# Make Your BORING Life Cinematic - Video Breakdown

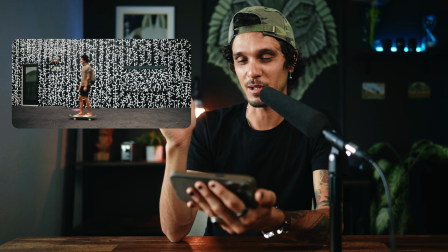4:08 And it's not the best executed match cut. There's definitely people that make better match cuts than I do. But that was just another idea that was floating through my head. So every time I'm doing like an activity in my life, I'm trying to think like, okay, how can I like make this a little more interesting? So I got the match cut in there of me skateboarding.
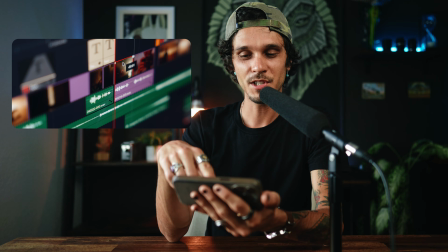4:28 Close up. Just some close-ups, you know. I wish I have a macro lens, but I just got a close-up of my glasses, close-up of me editing in DaVinci.
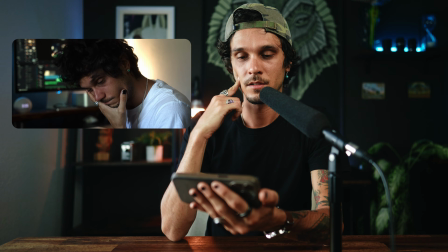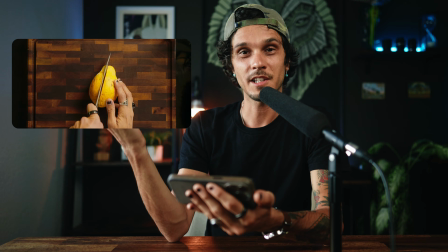4:42 Just me jumping in the water, nothing crazy. I wanted to get like some shots of fruit, and sometimes when it's like, when in doubt, how can I make it look interesting?
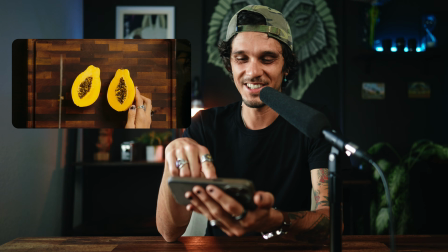4:51 Get a top-down shot. So just top-down of some fruit cutting.
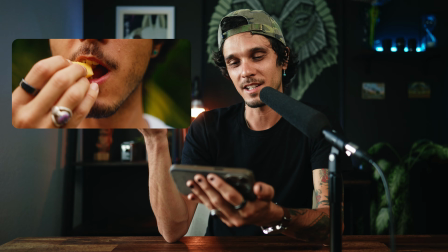4:58 And I actually got like this idea from the Danny Gevirtz video when his normal life video.
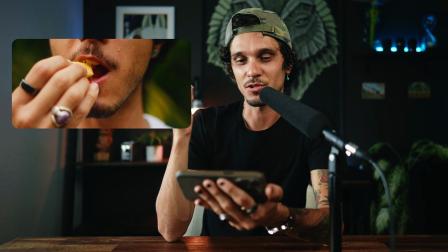5:03 I love his channel, by the way. You guys should check out his channel. It's the shit. But I wanted to get like a close up of me eating fruit with like the sounds.
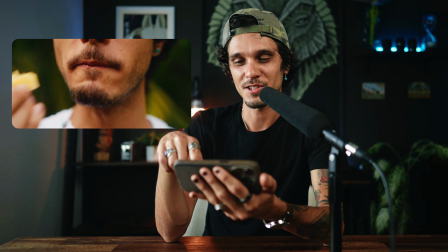5:09 I thought that would be kind of interesting. So I did that. Then I got my girlfriend to eat fruit. It was kind of funny. I was like, hey, can you come over here eat fruit in front of my camera? She's like, what the hell? Okay. Weird ass guy. This shot of her booty under the water.
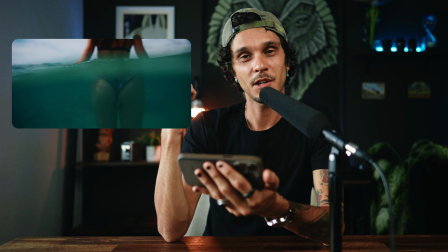5:25 So I actually have a thing called a dick-a-pack. Yep, it's called a dick-a-pack.
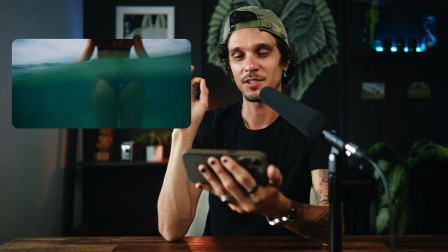5:31 It's not for your dick. But basically you put your camera in it and you can like go underwater a little bit.
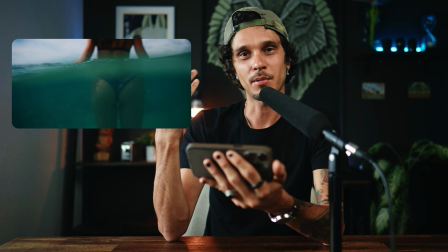5:39 I don't trust it for sure. It was like $150, but I brought that to the beach one day because I was like, how can I make the beach look more interesting?
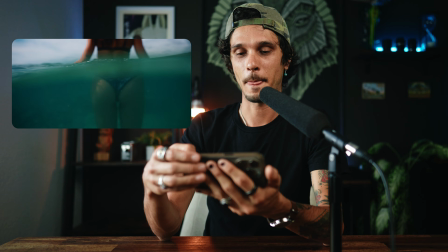5:46 Like, let's get some half underwater shots. So that's that shot. Here's my girlfriend playing ukulele.
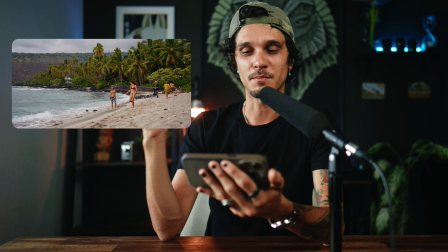5:54 And this shot, I just wanted to get like a nice beach shot of us like playing on the beach.
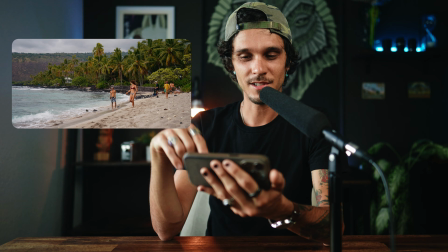5:59 And I think she put like a slug on my shoulder or something. So just us hanging out, playing.
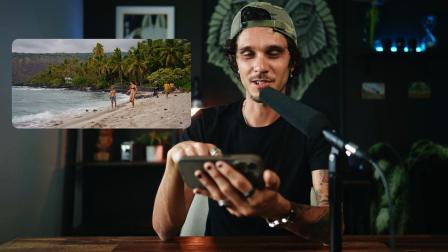6:05 Not like the most cinematic shot, but you know, it tells the story.
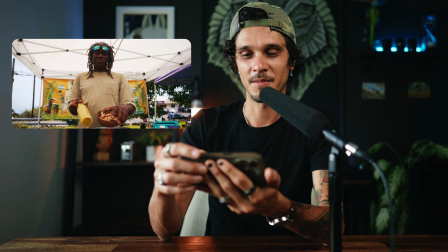6:11 Okay. Farm to table. Nothing too crazy about this, just us going to the farmer's market and trying out stuff. It was really hard. I was kind of stressed out at the farmer's market because I was like, how can I make this look amazing? Like, how can I make this look beautiful? And I was like, well, you can't. I mean, I could have gotten like a bunch of different vendors and did like a match cut or something, but this is when I get lazy, right? Just us hanging out. Ice baths. We've been doing ice baths lately. Nothing too interesting here. This is just some B-roll just to show what a day's like, I guess.
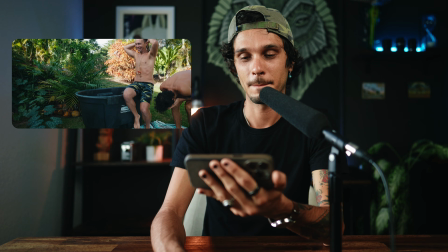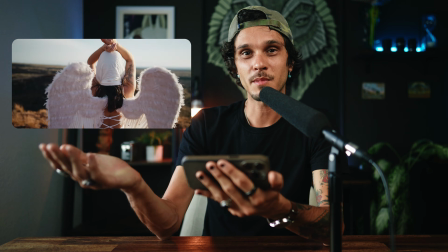6:55 Some BTS. Those are just some BTS scenes of me filming this chick.
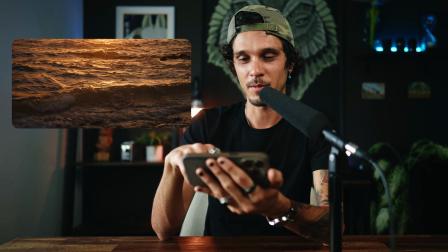7:00 It was alright. But I really like this shot of like her opening her book, 2024.
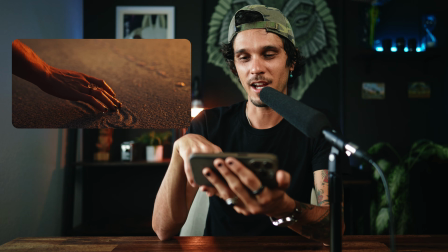7:09 Got a close up her eye. Really like this shot of her hand like in the sand with the sunset light on this.
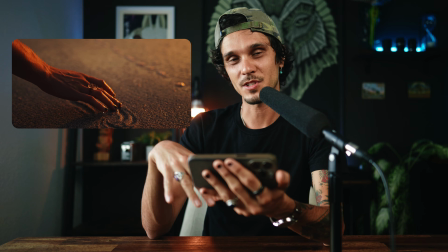7:16 Thought that was super cool. I wanted to get like some sunset ocean in the hand shots.
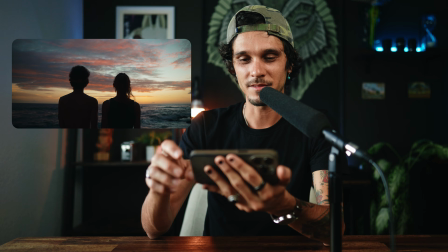7:21 That was cool. Silhouette. This is one of my favorite shots of the video.
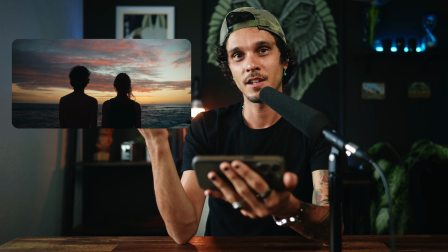7:27 I don't know. I just really love backlit dusk shots. So if you just want to hack to make like any shot cinematic, just go where there's dusk and colorful clouds and sky and just do a silhouette of somebody like smoking or whatever, any type of silhouette there.
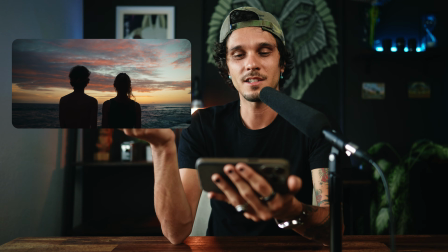7:44 And that's like a classic good shot. I just love it. It's just appealing to me. It makes me happy.
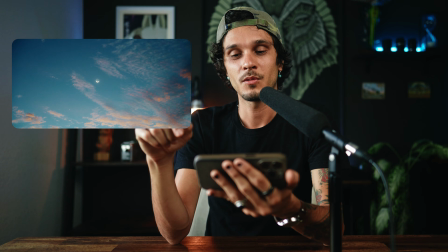7:50 Also that shot of the moon, which was beautiful, you know, just the light, the clouds.
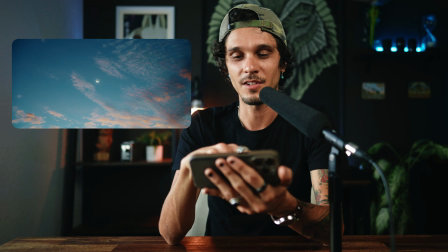7:56 Love that shit.
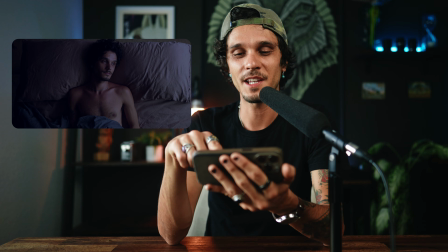8:01 Again. And then there's a shot of me in my bed, you know, trying to end the day.
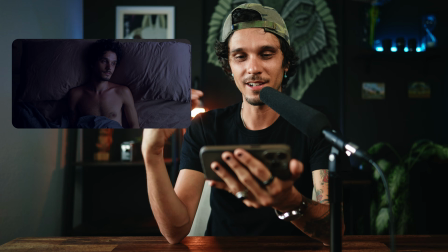8:08 And actually this was shot in the morning time and I just like color graded it to make it look like it was in the evening time, which is kind of cool, something that you can do.